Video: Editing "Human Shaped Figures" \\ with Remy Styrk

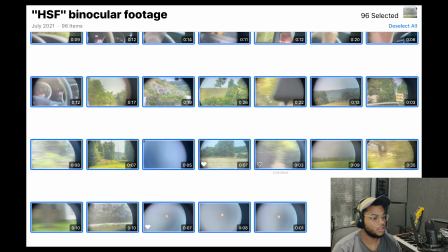(0:07)
First things first, I log into my iCloud account and download the raw footage to my laptop. Here are all the clips I captured. 96 is pretty average for me. For a lot of this trip, I found myself just wanting to experience a new place with friends, and filming was secondary.
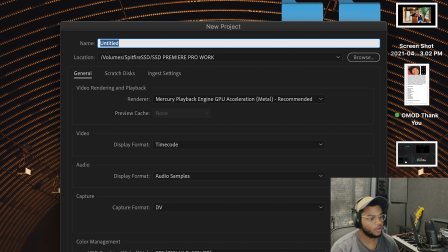(0:21)
So I don't have a ton, but this is a pretty decent amount to work with. I open up Premiere Pro and create a new project, title it Human Shaped Figures,
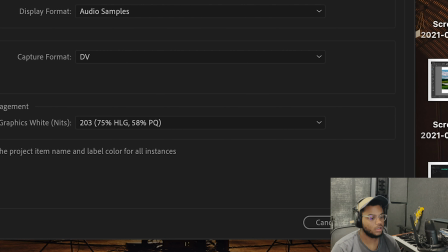(0:30)
click OK at the bottom, and now I have a blank project.
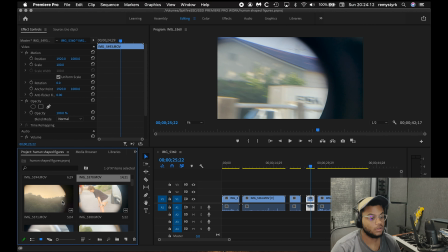(0:36)
I'm dragging my raw clips in from the project window in the bottom left box to the timeline window on the right.
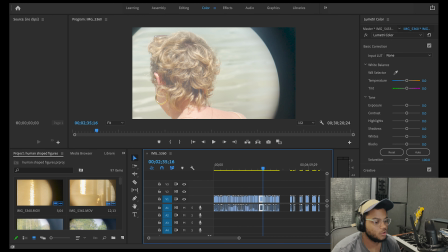(0:44)
When I'm dragging clips in and editing, I usually reference my storyboard, but for this film it was different. I drew the storyboard only looking at pictures of where we were staying and the places surrounding our house. When we got there, I knew right off the bat I wanted to ditch 95% of my original storyboard idea.
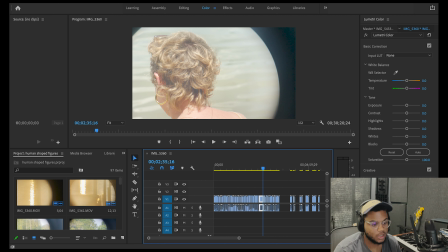(1:01)
There was one shot I had drawn which was going to be the moon through binoculars, and the more I played around with the binoculars in Arkansas, the more I realized, oh, I need to shoot the whole film through the binoculars. So I ended up just pressing and holding my phone against one of the binocular eye cups or the eyepieces, and it looked phenomenal. I was actually really surprised.
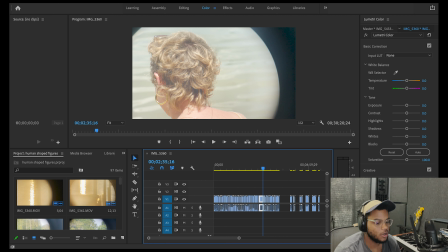(1:20)
Of course, my hands are naturally shaky, but it gave this real feeling of being watched, and that could be comforting or scary depending on how you look at it.
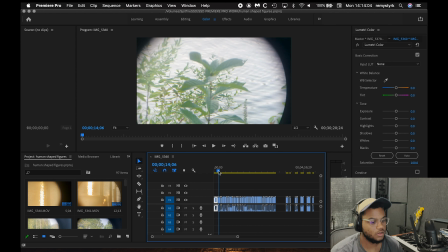(1:35)
So if I scroll through the first edit here, scene by scene, this is what it looks like.
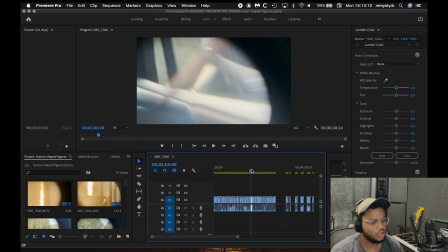(1:40)
The binocular lenses changed the initial color of the footage and made each color more concentrated and stand out a bit more,
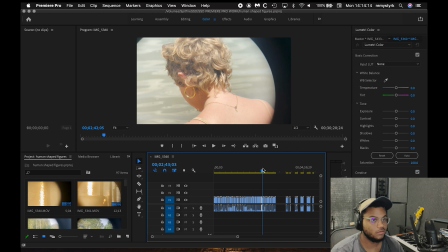(1:47)
which is pretty cool.
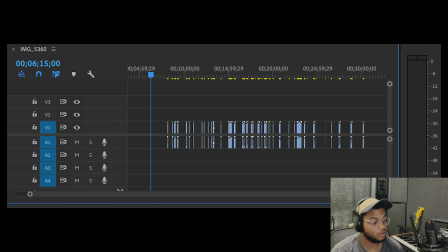(1:53)
And these are all of my currently unused clips in the timeline window.
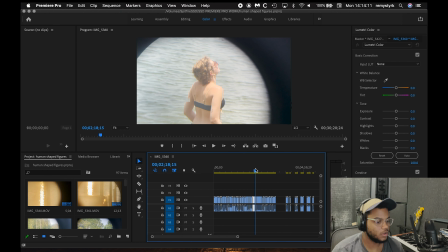(1:58)
Real quick before I move on to color correction and grading, I want to talk about how I edited the films in terms of what shots went where.
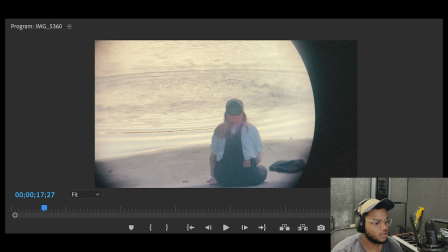(2:06)
I started using only close-ups and shots of objects rather than introducing the characters in full right off the bat.
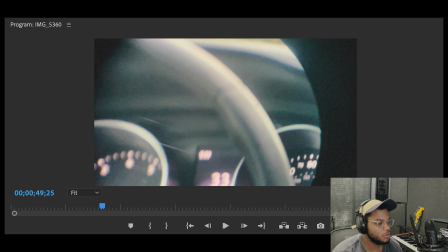(2:12)
I want the viewer to be able to connect with the characters based on their movements and indirect signifiers like arms and whatnot.
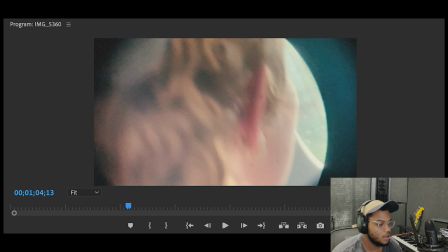(2:19)
This gave the feeling of familiarity without seeing the character's face. Then in the second half, we are introduced to the characters and you start to get to know them a bit more.
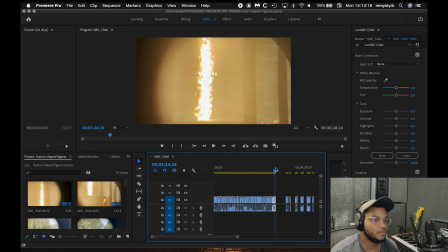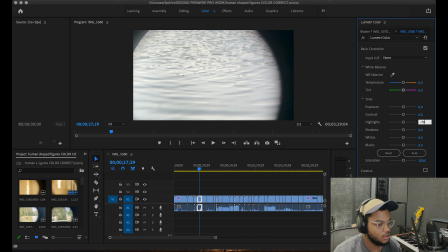(2:36)
I'm bringing the value of the highlights to -70. It brings out the definition and makes everything a bit more legible. I do this for every clip, give or take on the number 70, just depending on how the clip responds.
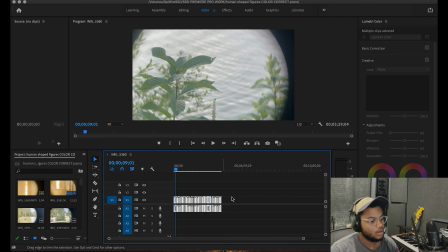(2:49)
I do it individually so I can make sure everything is even. Next, I'm going to create a subsequence so I can affect the whole film at once. Since each clip is even in tone and the basic correction is out of the way, applying the creative color grading will be a lot easier.
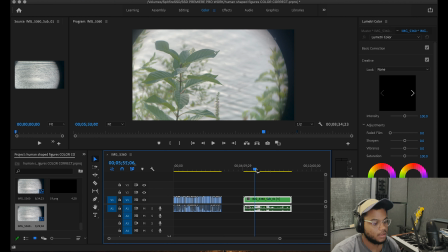(3:05)
So I drag the subsequence back into the timeline and it's just one long clip now.
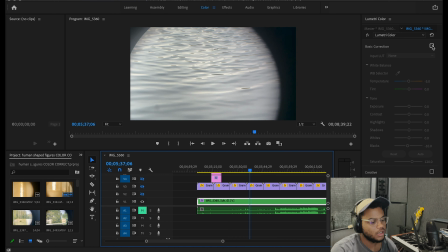(3:10)
I'm making the blacks just a tiny bit darker and now bringing up the saturation a bit as well.
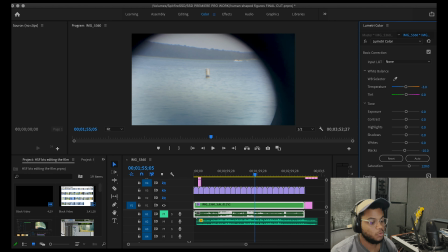(3:22)
This is where I'm actually coloring for a different feel. Everything is more vibrant, saturated, more dynamic, more dramatic, and moodier.
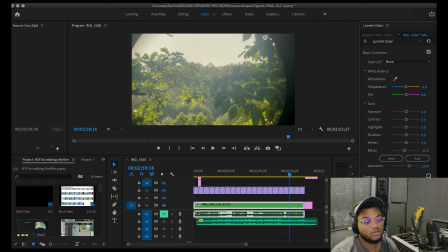(3:31)
I think the way the binocular lenses affected the initial color really helped get the look you see now.
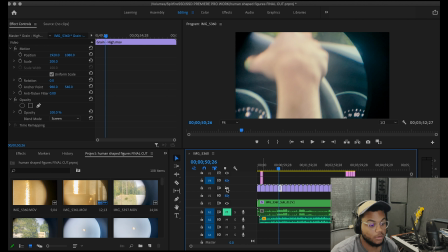(3:39)
The last thing I'm going to do in Premiere Pro is overlay film grain.
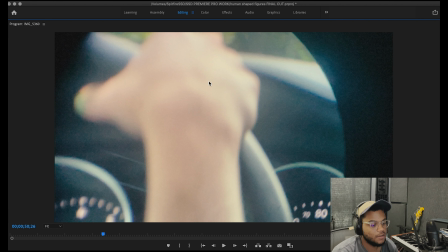(3:43)
This will soften everything up again after having the colors get really heavy and dark from the grading.
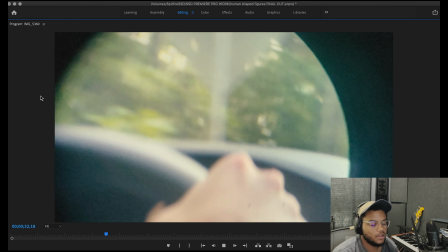(3:49)
It just gives kind of like a Fujifilm feel.
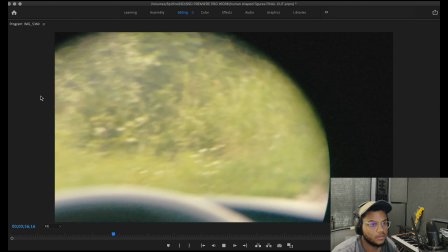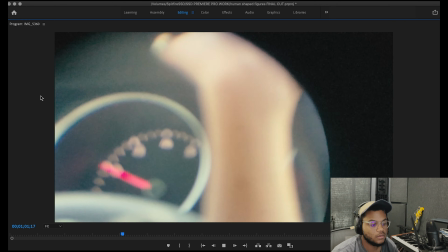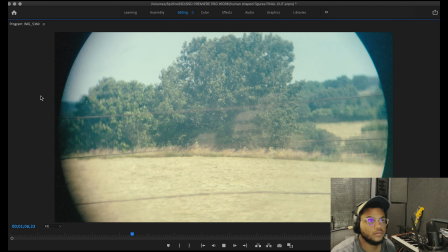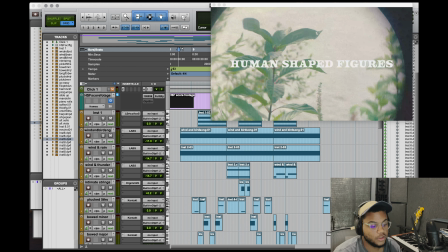(4:07)
At this point, I export at a lower quality to get my score footage, and I import the video file into Pro Tools and start writing the score.